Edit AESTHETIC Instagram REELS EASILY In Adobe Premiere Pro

You can learn everything I knew from thousands of hours of experience in under 2 hours, which just blows my mind.
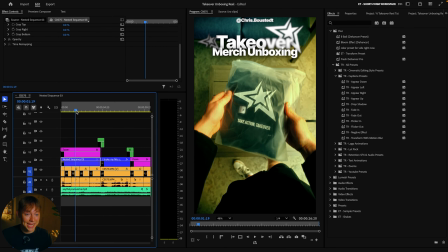Like I said, it'll be in the link in the description. So, like I said, I just grabbed my appear up, just like so.
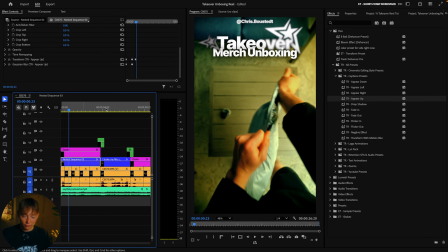Just grab it, drag it, drop it. Now it appears up, comes in, perfect. Now I just wanted it to fade out, just so it looks seamlessly.
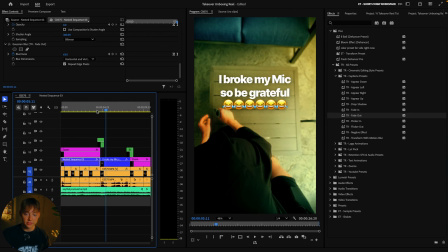And then we can just look at the fade out, boom, done. Dude, that was like, what? 2 seconds?
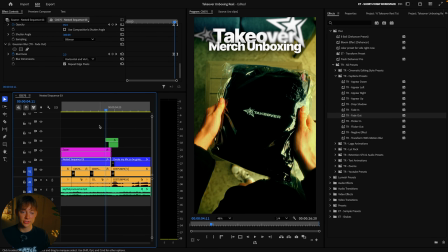And then I used one of my flashes because I wanted to make this kind of feel like it's Chris's style, but also I love using this and we both use this. So I used my flash transition that I like to use.
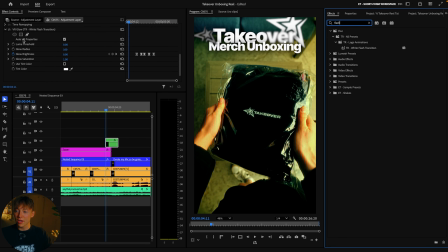If I just search up flash, white flash transition, all you have to do use this is make an adjustment layer. So if I just come over here to my unboxing and make an adjustment layer really quick, drag and drop that adjustment layer.
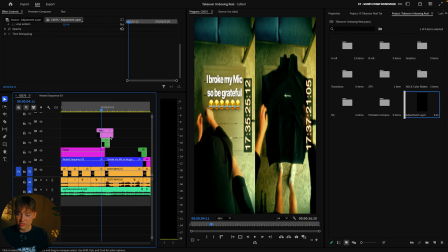It doesn't matter how big it is, but I just like to short it just so then it's not like crazy big.
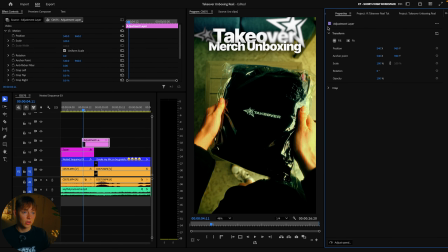And then all we have to do is just drag and drop that white flash onto here, look at it,
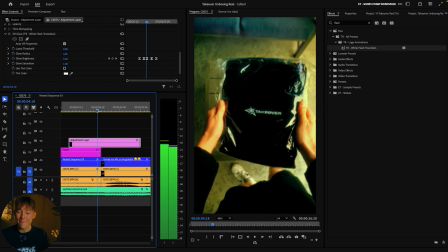and then go into the middle, wherever it is,
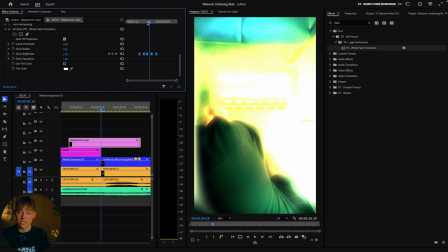and make sure that this keyframe right here is exactly lined up with this blue header thing.
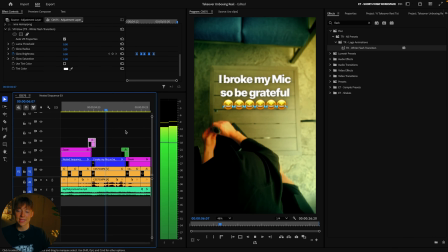So now it looks like this. Boom. And then I did that exact same thing to the rest of my video, just like so.
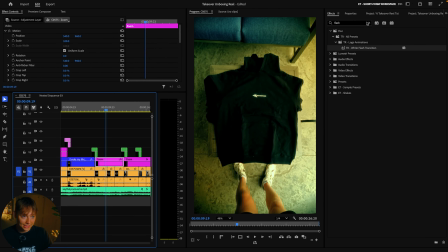I added more zooms from my zoom pack that I use, that'll be in that all pack bundle.
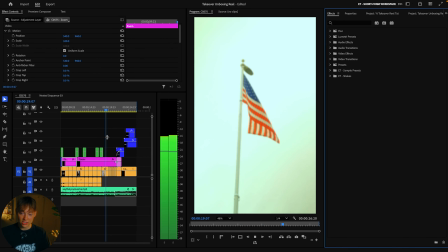And this is the rest of the video. Pretty much, I just kind of copied my exact same style, did a lot of B-roll.
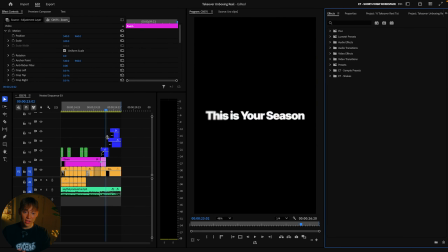Here's a match cut I did. And then I also did that Gaussian kind of blur effect again.
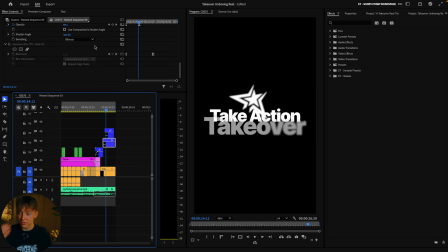And here I used another preset of mine, my fade in really quick. And then boom, that is exactly how I made this really creative looking, aesthetically pleasing video that drove a lot of emotion and actually popped off pretty well. So if you guys want to learn more short form editing content from me, go click this video right over here and I'll catch you in the next one. Peace.